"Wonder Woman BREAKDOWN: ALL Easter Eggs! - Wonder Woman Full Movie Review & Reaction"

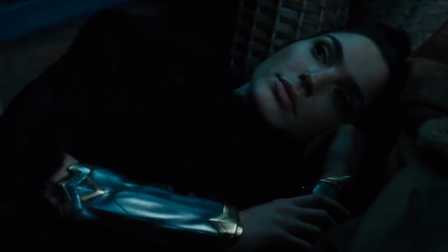So the subtle implication here is that the Amazonians look at sex so matter-of-factly, something that you'd read in like a history textbook. Eh, I guess my history textbooks did have some pretty pornographic doodles drawn in a public school. Okay, moving on to London.
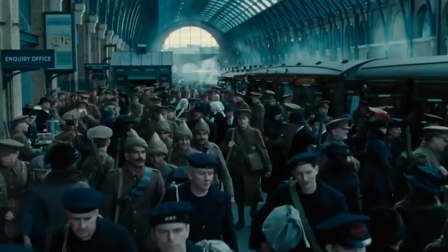Now, the set designers did such a good job transforming the city into a polluted war zone, specifically to heighten the contrast with Themyscira.
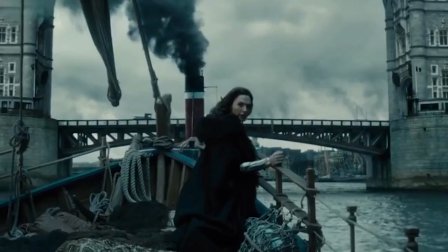Like, Diana needs to experience that shift into a society that's obsessed with war.
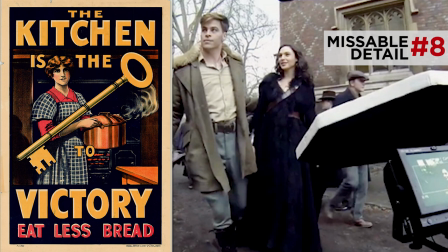Specifically, notice this war propaganda poster on the wall behind them. Kitchen is the key to victory. Eat less bread. This was a real poster printed during World War One to boost morale on the home front as all food was directed to the front lines.
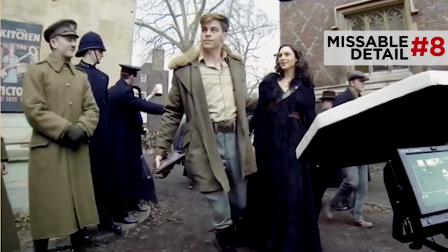And this idea of a top-to-bottom war economy is so foreign to Diana, not to mention the image of a woman in a kitchen.
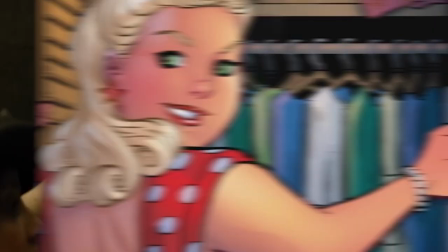But then next we meet Etta Candy. She's Steve's secretary, just like she is in the comics. And during this shopping montage, I really like this line.
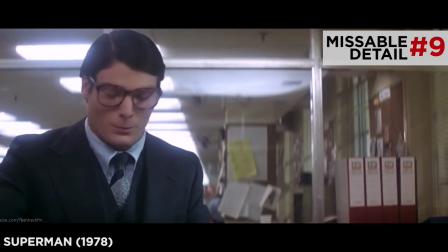Oh, like she's not the most beautiful person in the world.
Now this has to be a reference to Superman, the idea that glasses could make him completely unrecognizable. But speaking of Superman, according to Patty Jenkins, that movie was also a major influence.
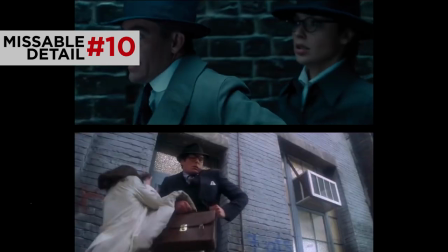Specifically, this fight scene the alley is a recreation of the scene in Superman when he extends his arm in front of Lois to block the bullet and catch it.
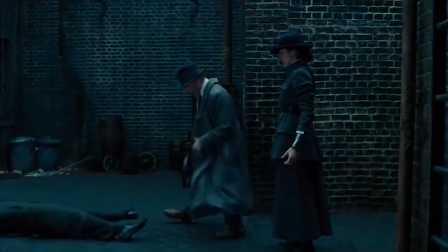Actually, Chris Pine said that him shaking his hands in pain here is another reference to Indiana Jones and those fight scenes.
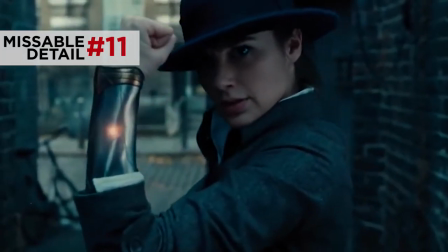Also, a lot of people are comparing Diana's flex pose here to another iconic propaganda poster, Rosie the Riveter.
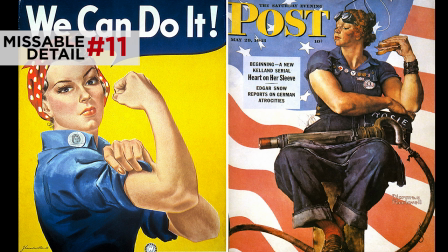Like Wonder Woman, Rosie went on to become an icon of female empowerment.
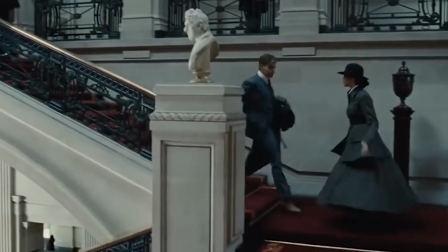Okay, fast forwarding past all these scenes at British Intelligence, I just quickly gotta give some love to Chris Pine's comedic delivery here.
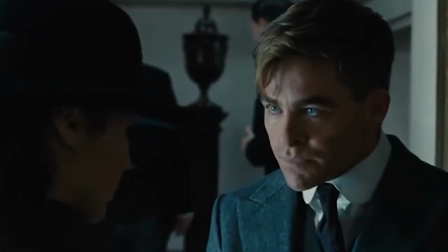His timing and facial expressions as he wraps the lasso of truth around his wrist perfectly grounds all the magic and the mythology that Diana brings into the movie.
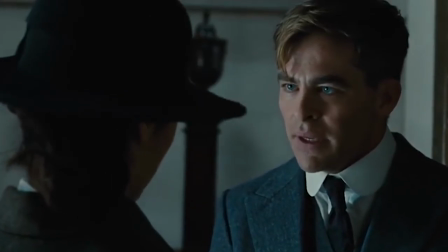I am taking you to the front. We are probably gonna die. This is a terrible idea.
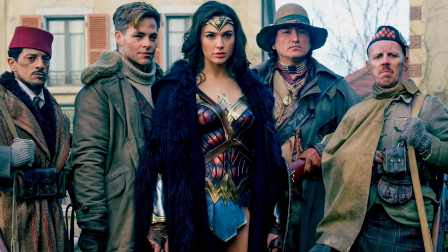Next, we meet Steve's motley crew of fighters, including Samir.
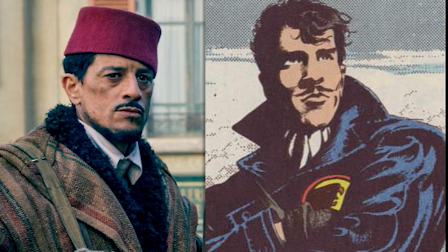Now this isn't explicitly said in the movie, but Samir is part of the Blackhawks, which was an old DC comic that also came out during World War II.
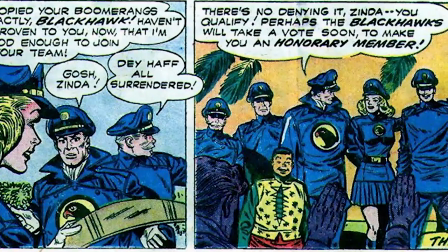It's about a group of pilots and commandos of mixed nationalities.
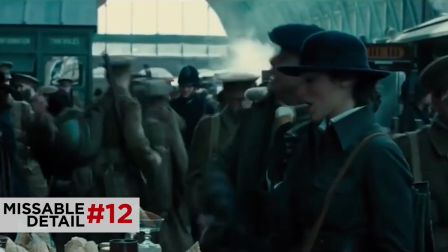Now, when the team departs in the King's Cross train station in London, there's a quick moment when Diana tries ice cream for the first time and loves it and tells the guy that he should be proud.
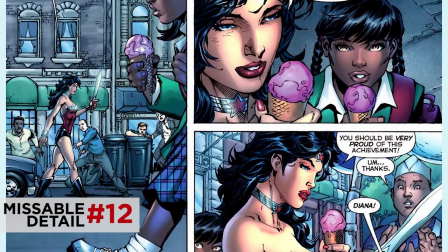Now, this exact exchange is in the New 52 comics, as well as in the animated movie.
You should be very proud of this achievement.
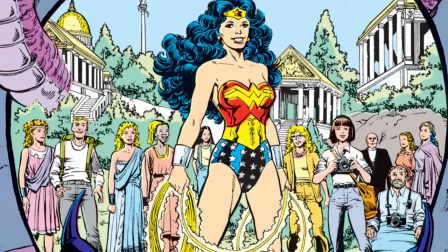And speaking of the comics, I already mentioned the original William Moulton Marston version, but the modern depiction of Wonder Woman was created by George Perez in 1987 Reboot. If you look closely at the credits, you'll see that Perez actually received a prominent thank you. Okay, moving on to the war front.
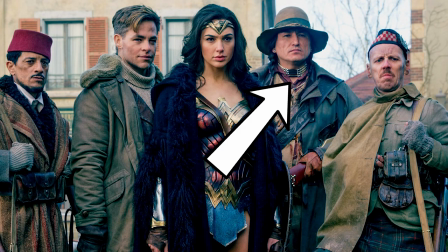The team is smuggled in by Chief, who's a Native American. So between Chief and Samir and Charlie,
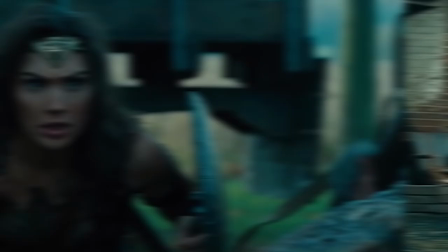the idea here was to expose Diana to a diverse group of men to show that this wasn't just a war fought among Americans and Europeans, but a truly world war. And the filmmakers also made the smart choice to not shy away from the psychological horrors of that war.
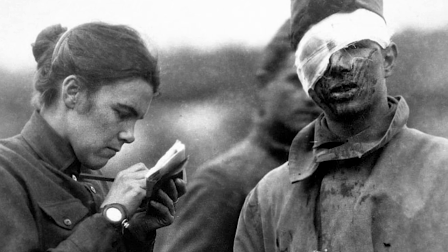World War One was considered one of the first wars that people began to realize that soldiers were taking the war home with them.
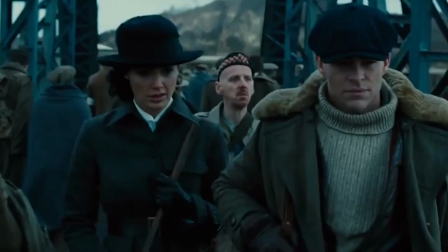So it's important for Diana to see that Charlie is suffering from PTSD in the form of night terrors and anxiety.
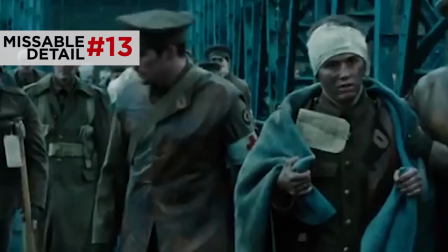Notice how the camera also lingers on a returning soldier who's literally suffering from shell shock.
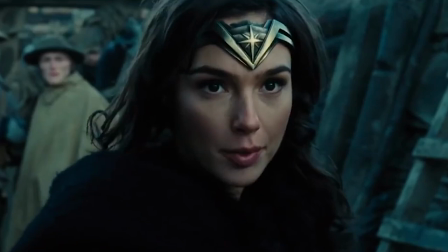All of these little moments are designed to build Diana up to a boiling point on the front lines in the trenches when she's tired of being told that she can't do anything about this.
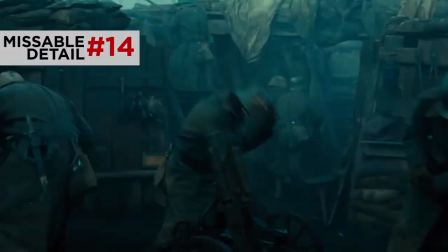And real quick aside here, apparently there's a cameo in these trenches by Batman v Superman and Justice League director Zack Snyder. He's somewhere in the background dressed up as a soldier, but I haven't been able to bottom. Anyway, moving on to the big moment, Diana climbing out of the trenches and out into no man's land.
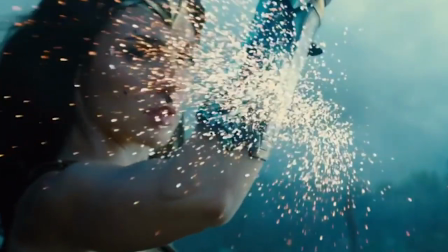This is such a powerful, chill-inducing image. Like the idea of reimagining a past war with a super heroic figure who just says, screw this, I'm gonna do something.
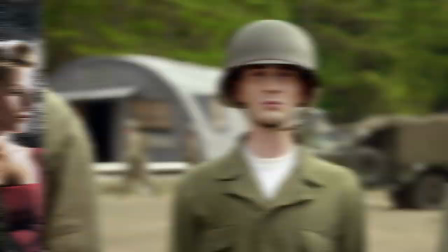This is a big part of why movies like Inglorious Bastards and the first Captain America work so well, and Wonder Woman really pulls it off here.
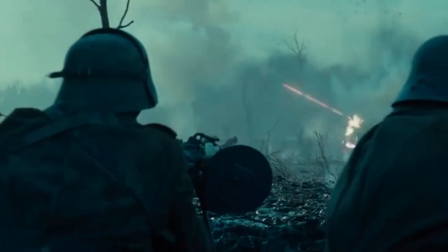And like the beach battle earlier, the viewer is emotionally invested in this battle because it stays with Diana's point of you as a character. Patty Jenkins had this to say about it. And then she comes to man's world and she sees a war that everybody says is impenetrable and nothing can be done about it and she says what am I gonna do about it?